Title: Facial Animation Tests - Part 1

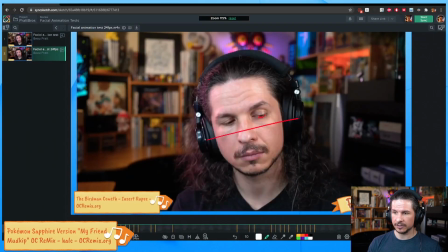If we look at the reference, one thing you'll notice is when the eyes look down, the eyelids are pretty low. When they look up, it's very slight, but you can see how much more they've moved.
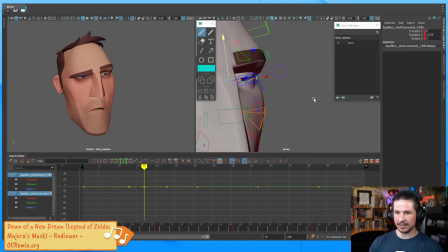So I want to kind of capture that feeling here of, as the character looks up,
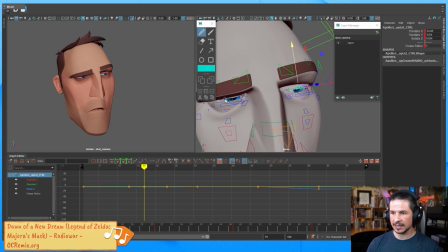the top lids just kind of open up ever so slightly, as if he's starting to wake up, starting to focus on what they're looking at versus just staying totally sleeping. So we get that.
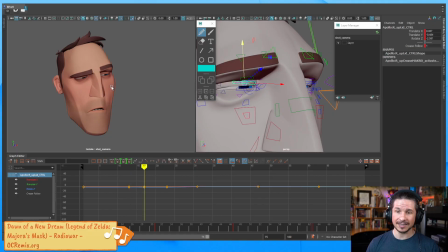Now the problem with this, there's two problems that I'm seeing right now. One is everything's moving together, and if I was to scrub through, you can see everything just moves together. That doesn't feel quite right. And then the second is that the bottom lids are moving a little too much in tandem with the top lids, especially on the screen right eye.
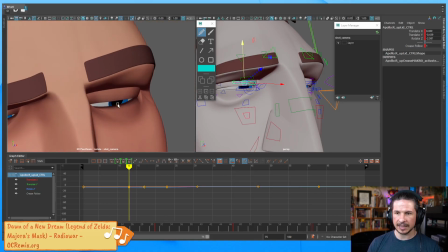You look at this here, see how they kind of feel like they're moving a little too close together? I'll want to adjust that to make a little bit more of a breaking up of that motion.
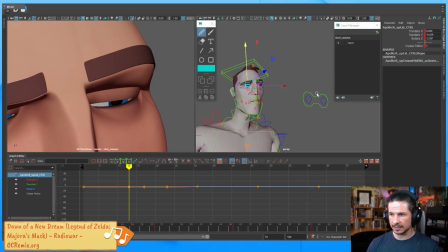But let's actually just add a few keys here. So the first key I want to do is just for the eye dart itself. It should not take 4 frames for that eye to move up here. It should happen in 1 frame. I'm just going to copy this over there. Oop. It pops up.
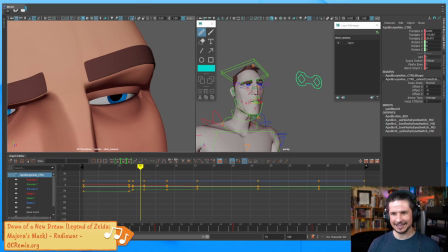And now you can see, this is weird. The eye corners are moving on their own. Everything, the top lid just stops. Everything kind of broke here. This will happen when you're starting to add breakdowns,
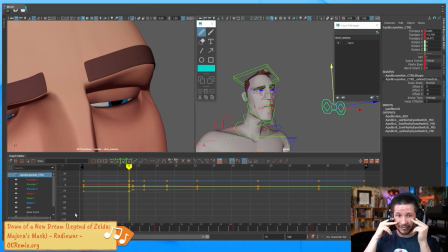especially on controls where you've got a lot of fine-tune elements that you've built in. You're going to get these little bits of weirdness. Is that bad? No, we just have to kind of refine it a little bit.
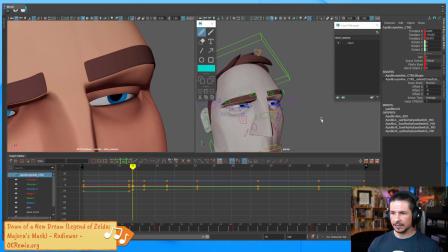So we get this eye dart right there. One thing I want is, let's take the eyelids
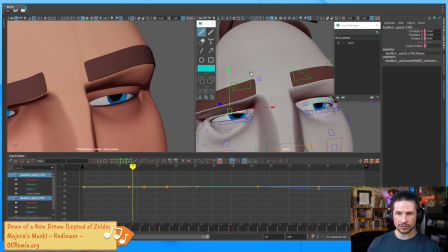here and drag them down just a little bit. So here, I want them to move up with the eye, but not so high that they feel like they're glued to the eye, but where we feel the eye kind of moving underneath it.
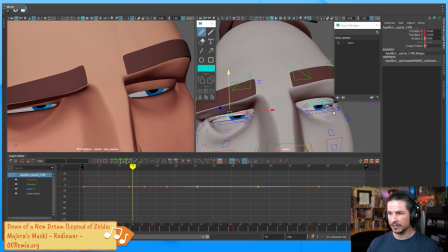The lower lids, if you remember, they did adjust, but they adjusted much more quickly. Basically, the lens of the eye stopped pushing on them, and they moved up, and then they kind of just stayed into position.
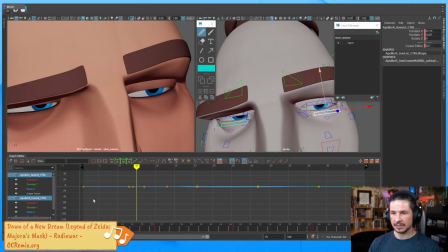So I'm going to get those bottom lids to ease in just a little bit more quickly. This is where the graph editor comes in really handy. So something like that.
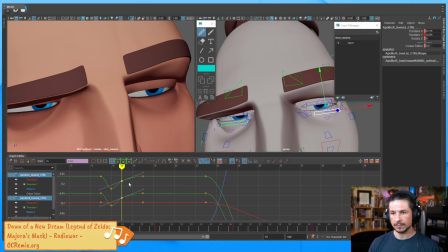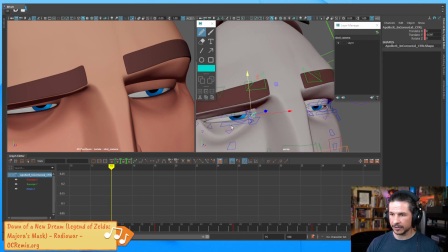Now, I can also move the eye corners here much more quickly as well.
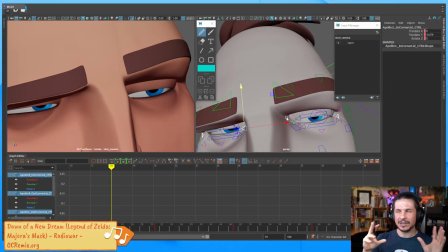We don't want it to feel like the eye corners are, I don't want to say they're similar to teeth, but you don't want to see them wiggling around on their own. The only way they move is usually with a squint or with the eyelids. If they're just kind of doing their own thing, it looks really weird.
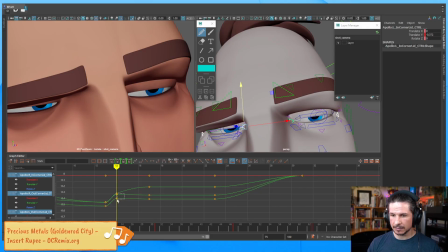So I'm going to move these up and just try to get them most of the way into position. So we just get this, and then it's the eyelids that are doing most of the work.
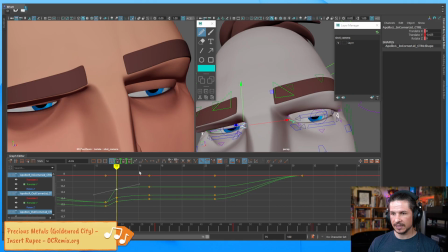Okay. So that's feeling better. I pushed the eyelids a little too high here. Once you do the eye corners, you kind of usually have to readjust the lids. So here, as the eyelids move up, I kind of want the lower lids to stay a little lower.
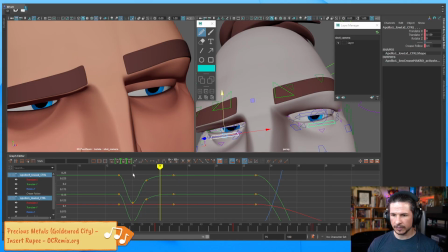And I wonder if maybe I can just lower them globally here. Just a little bit.